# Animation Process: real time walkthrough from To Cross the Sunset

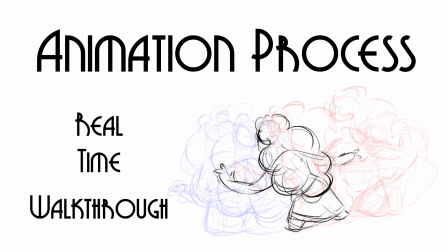Hi y'all! So I thought I would take a moment to walk through the process I have been using to animate my film to cross the sunset.
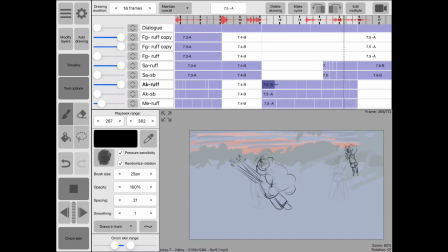So here you see the sequence that I will be working on. These are the keyframes that I took from the storyboard of Akeme rushing through the water.
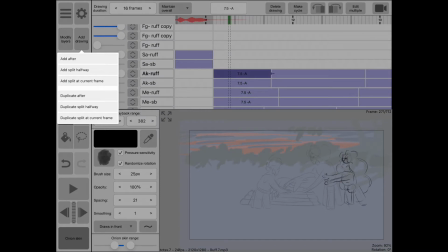So played through it a couple times to get a sense of what I'm doing and then here I am adding a draw- another drawing.
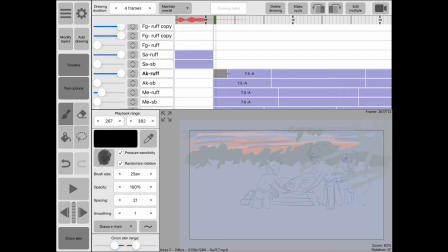This drawing, if I remember correctly, is of- is meant to ease into the first keyframe. So I draw- first I start by drawing the stick figure of the pose that I'm wanting- I'm envisioning,
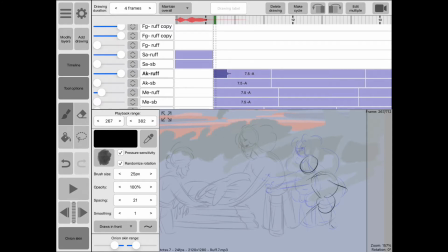which is of her kind of lunging into this cute pose. Yeah, so I draw it out, play through it, see how it looks.
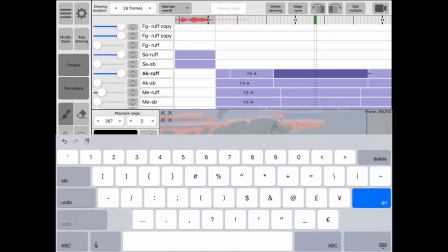You'll see that I change the playback range so that I can save some time.
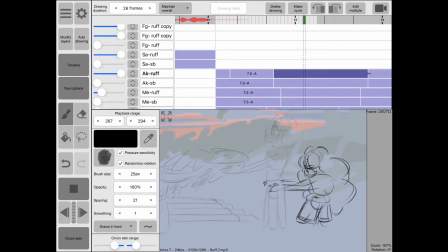Yeah, so it's looking good. So the next thing I'll do is draw over this thick figure to make sure that the
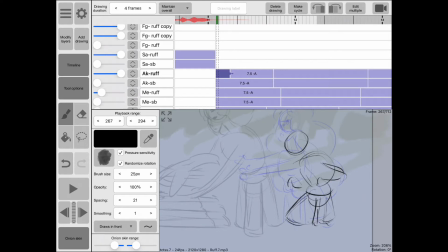the drawing is roughly on model with all the details and such.
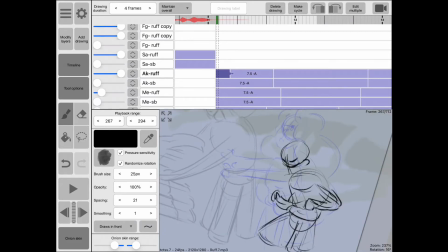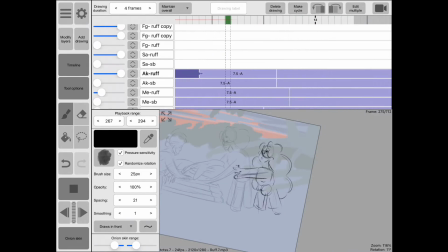Yeah so play it back it's looking it's looking a lot smoother so now I am going to add a drawing or a couple drawings actually between the first two keyframes. So the first drawing I'm doing is, uh,
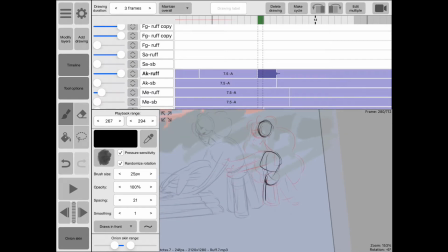is kind of cushioning into the moment, into the movement. Um, slowing in is the term, I believe. So yeah, it's just slightly moving to indicate the beginning of the motion.
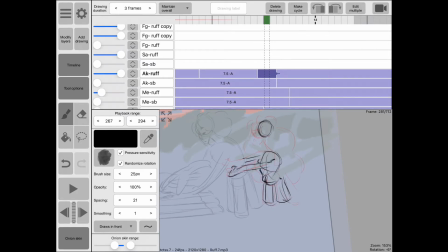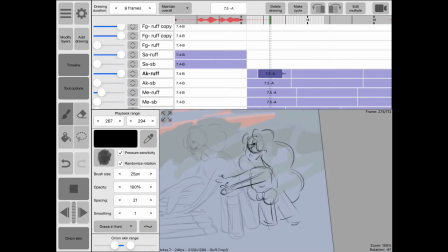Yeah, so scrub through that, play through it, it already looks much smoother.
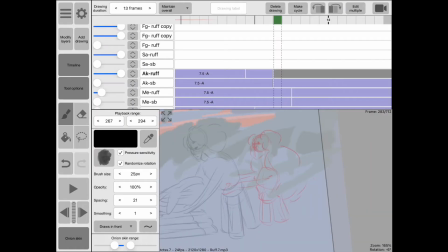The next thing I'm gonna do though is another trick to really add some oomph, some oomph to the motion. I'm going to add a overshoot drawing.
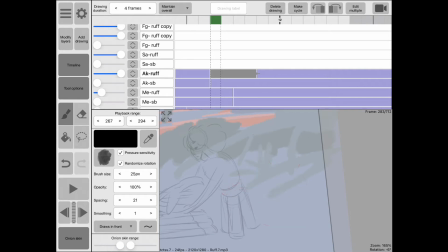So this is a drawing where Akeime sinks further into the motion than the actual keyframe, making the motion look a lot more powerful and extreme. You'll see what I mean in a moment.
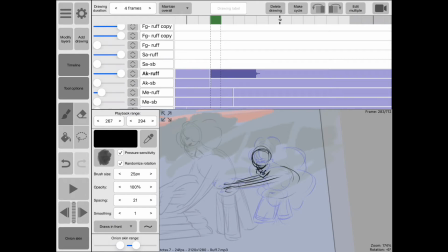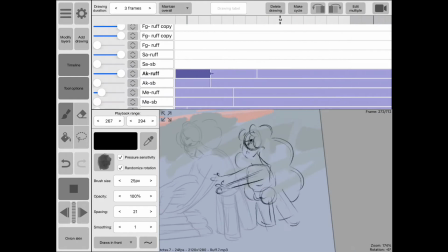Rub through that, you can- you can already see. Yeah, something looks a little funky with the hair, but you can see that it looks much more intense, the motion.
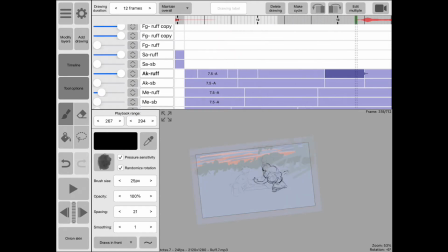I'm messing around with the timing a little bit of the drawing to change the effects but